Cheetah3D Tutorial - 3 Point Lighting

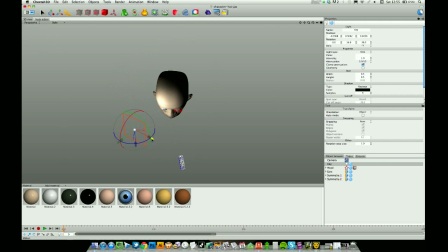So almost kind of opposite, I'm going to move that around a little bit further, almost kind of opposite this light, so just over this side, somewhere around here, we want another light. To be honest, it doesn't really matter what kind of light we use for the fill light.
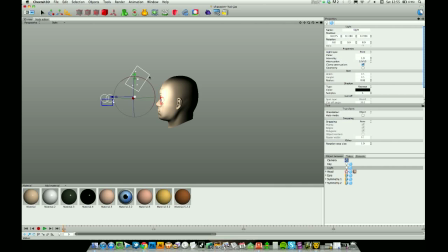Just going to put this roughly into position, a little bit lower down than the key light, name it fill. Then move that too high up there.
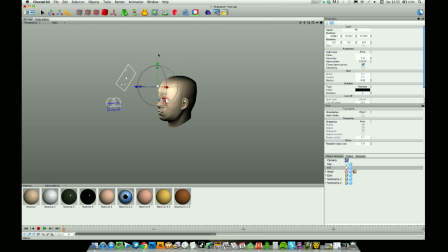And as usual, my fans are kicking in. Somewhere around there. Jump back into camera mode. Here, And that fill light is basically far too bright. We've now got the same intensity light on this side as we have on this side.
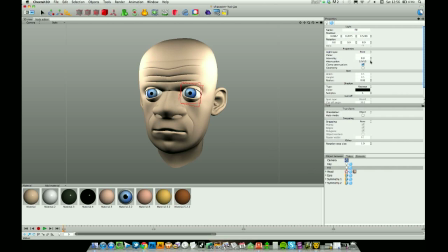So for this fill light, which I'm using a point light for, I'm going to back it right down to somewhere in the region of
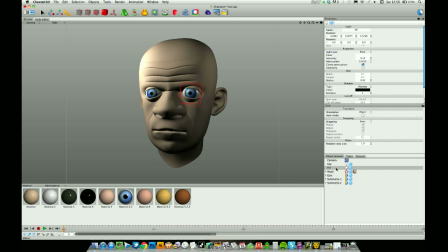0.25, something like that. It will depend on your scene, but it needs to be a hell of a lot less than your key light. It is only doing a little bit of a fill job. So what I do next is I turn off the key light in both the editor and the renderer.
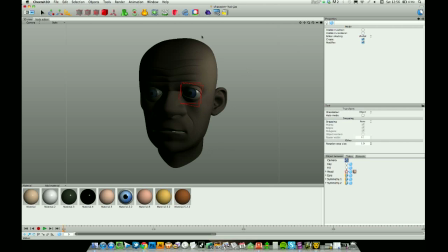So you can see this fill is just going to lighten these areas, and then I render out each light one at a time.
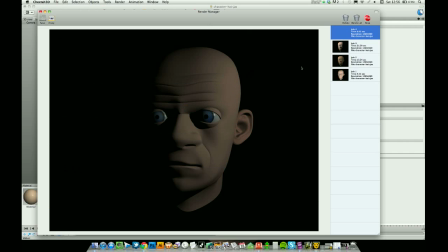So that is going to fill in the shaded areas, the areas of shadow that I've got here, but it's casting shadow back, which I don't really want.
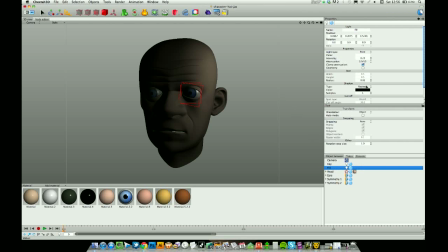So for this fill light, I'm just going to turn the shadows off. And I'm probably going to back it down a little bit, because looking at the render manager there, it's a little bit more than what I wanted. It's a little bit too bright for what I wanted. So I'm going to drop down to about 0.2,
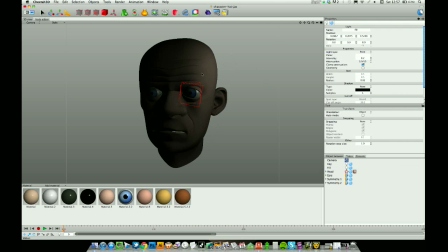and even in the 3D view here, we can see that it's still lighting this side a little bit.
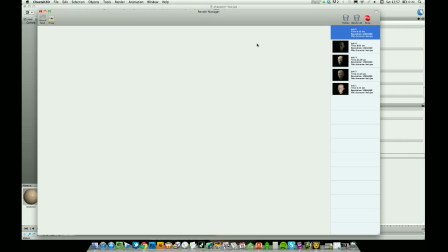That will be all right.
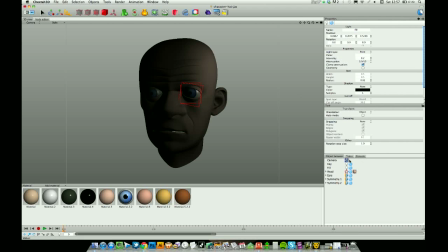Yep, happy with that. So next job is to combine the two. So I'm going to turn my key light back on.
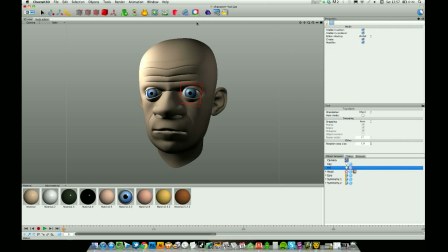Fill light's already on, and do a render with both.
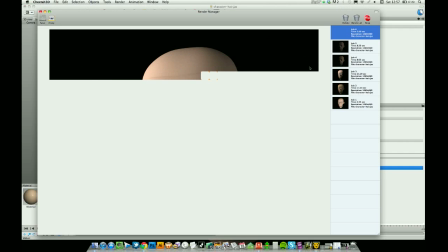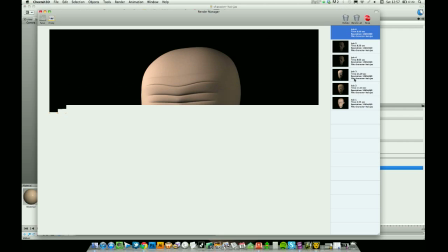So you can see from our
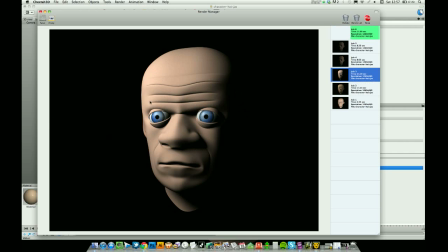first render, which was just the key light, the area light, we've got this heavy shadow area. The new one, that's softened off quite a lot. I mean, our fill light here could even come back a little bit further, but I don't mind that.
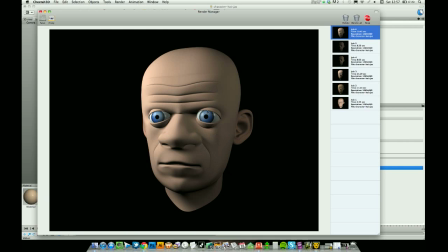That's okay. And to be honest, a lot of times, I know this is called three-point lighting, but a lot of times I just stop with the two. I like the effect that gives. It gives you good control. You can even kind of start to cast a little bit of coloured light into the scene.
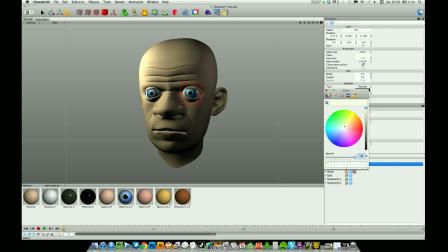Let's get a bit of warmth into this. Not too much. Probably on both, actually. So you can kind of start to tweak the colours and get some different mood. I'm going to pull the fill light back a little bit further.
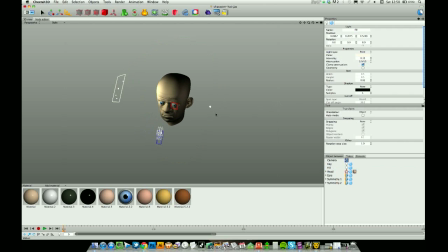So the next light to place in the scene is the rim light, and this is generally used,
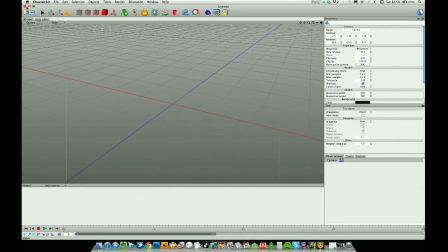I mean, I very, very rarely use, what am I doing, don't want to view that one, I very rarely use
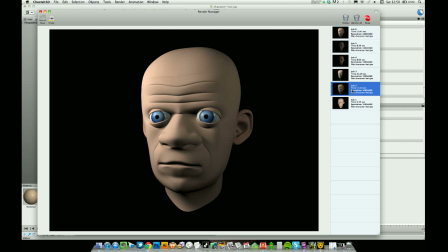the rim light, but it's used to kind of lift your object that you're lighting off the background. So this is the rim light here, having this effect on his head and on his ear. It just lifts off a little bit.
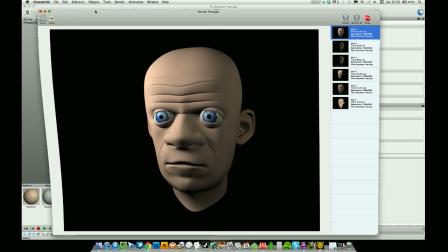So the way you set up a rim light is, throw a new light into the scene.
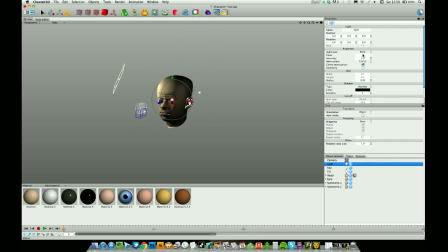I'm going to use a point light again. I'm not too bothered what it is. I'll call this rim. I'm just going to quickly turn off my other lights in both editor and renderer again. It's always worth lighting one light at a time.